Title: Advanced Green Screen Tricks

We've already looked at a lot of green screen tips, and this time we're going to take a look at some of the more advanced ones when we look at the magic of flight. First off, we're going to take a look at how you actually launch, and then we're going to take a look at the actual act of flying through the air while using a green screen. I'm Tom Skoronsky, and this is Advanced Green Screen Tricks. The first step is going to be to light the green screen and light your subject.
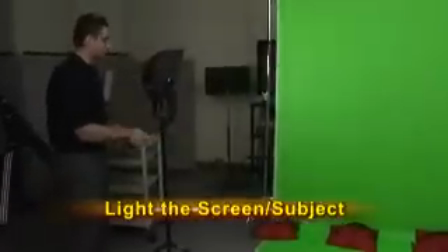You're going to want to make sure that your subject and the props that you're going to use are going to stand at least 4 to 6 feet away from the green screen, so again,
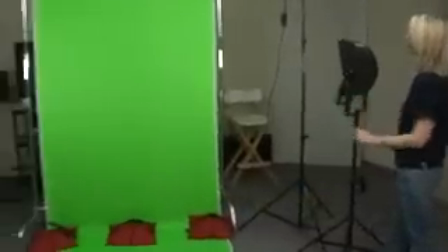the green screen will stay lit evenly and you won't develop any shadows on the screen, so you can pull off a proper effect. Step number 2 is to frame up your subject in a manner where you cut off the lower portion of their body.
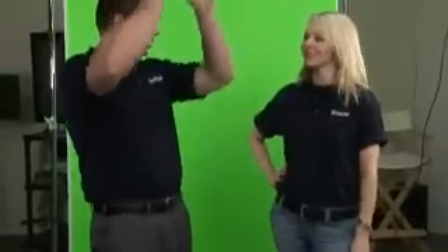The reason we're doing this is because we're not in a Hollywood studio and we don't have wires, so we can't shoot the entire body as a whole, or else our illusion will be broken because we'll realize that the subject is actually standing on their tippy toes, which is not the best for this type of effect. We want to make it look like they're flying, so we're going to have to frame up our subject in a manner where we cut away that portion of their body so we're not distracted when we're doing our effect.
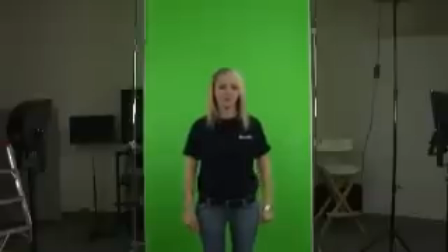When we do this effect, what we're going to do is have our subject bend down and bounce upwards.
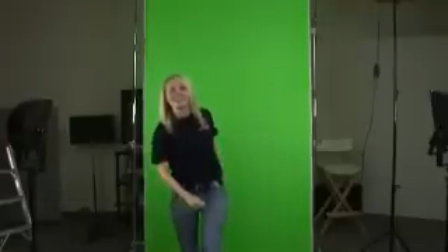And in order to pull this off completely, we need to make sure that we don't actually see the subject not leaving from the ground, which is why we're cutting off the lower third and the lower portion of their body. Step number 3 is going to come by way of 2 options we're going to do at the same time. We're going to make sure that our subject is selling the effect in time with us off camera, bringing the fan down as she goes through her motions.
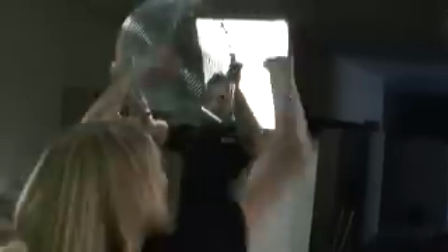And when this happens, our effect looks very clean because we made sure to time out the launch with the wind from the fan hitting her face, which makes it look like she's actually flying through the air at an alarming rate of speed.
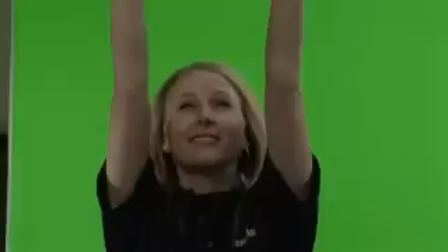Now, the key to pulling off this step is to make sure that when you're off camera, you bring the fan downwards so that as the subject's going up, it looks like she actually is competing with the wind and has some resistance as she's flying through the air.
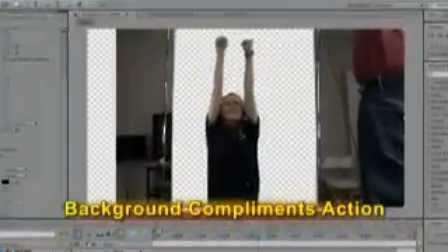The final process to pulling off this effect is to go back into your editing program. In our case, we're going to be using After Effects,
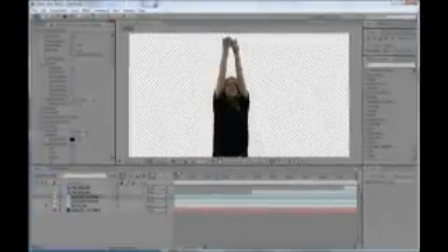and make sure that you insert video into the background that's going to complement what your subject is doing in front of the camera.
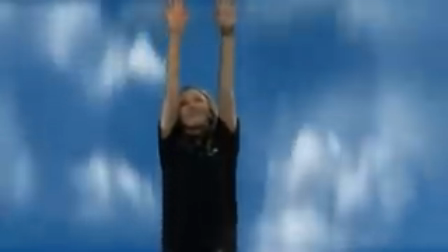In our case, we wanted to make it look very fast, and so what we did is put fast clouds that are going downwards as our subject moves up into the air.
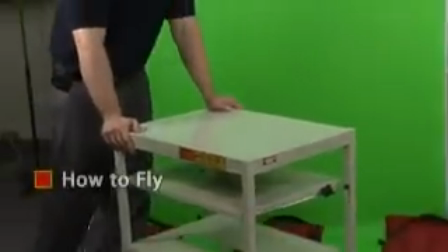Now, in order to actually fly on camera, you need to make sure that you have a nice prop that you can have somebody lay on. It can be a stool, it can be a bench, it can be a chair, it can be anything that you could frame out of the shot later on or cover with the green screen. We only have one green screen, so we're not going to use it to cover our prop. We're just going to frame it out, which is actually step number 2. Now, one of the most important parts of this next step is to make sure that when we frame up our subject, we cut out our prop, or else it's going to completely destroy the effect. We need to make sure that our prop supports our subject and stays stable, or else our effect isn't going to work.
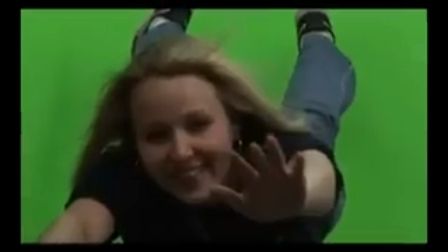And this is why we need to make sure we frame out that prop from the shot, because then everybody's going to know how we set it up. Now that we've framed up our subject correctly, it makes room for our next step,
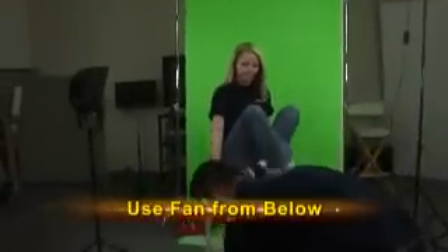which is bringing in the fan and putting it directly under our camera to blow wind into the subject's hair and along their face. This works especially well if they have loose clothing because we can see it flailing in the wind, and it sells our effect even better. Now, although it's good to make sure that your subject is wearing loose clothing,
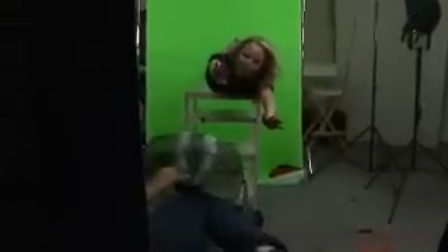you need to make sure you have a fan that's powerful enough so that if the subject has a necklace hanging or anything that's extremely loose that has a lot of weight to it, that it's actually blowing in the wind. If it's not, you need to make sure that those things are either removed or taped down so that they don't destroy the effect you're trying to create.
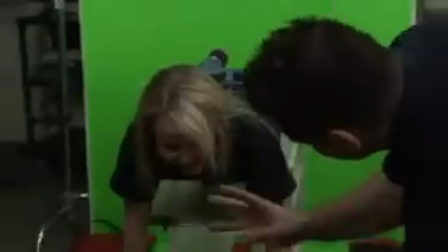Again, as we learned prior, we need to make sure that our subject sells the effect and make sure that they're reacting to the wind that's blowing in their direction.
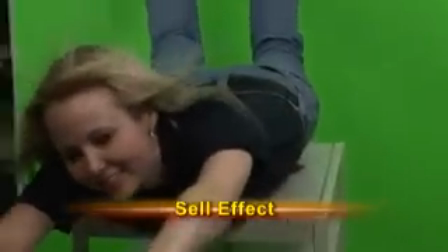If they're flying, they need to act like they're flying. So the next step is selling the effect. The last part of this process involves matching the location once again.
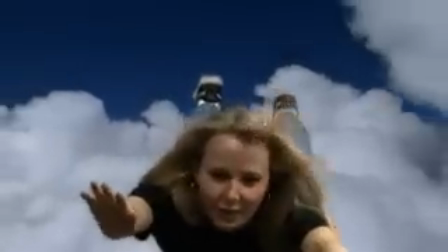So we need to make sure that if our subject is moving forward in front of the camera, that the background is actually moving away from the camera.
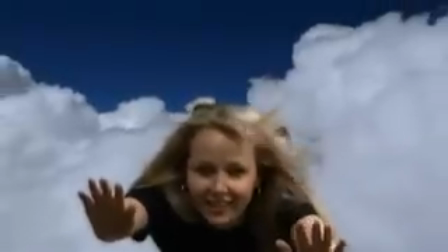So this sells the effect that the person is flying through the air and they're flying in a certain direction.
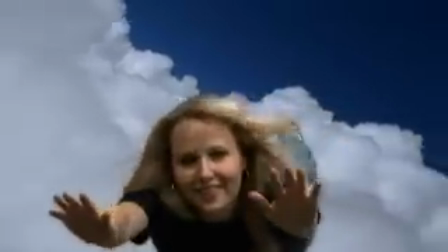If we don't do this, our effect will be broken.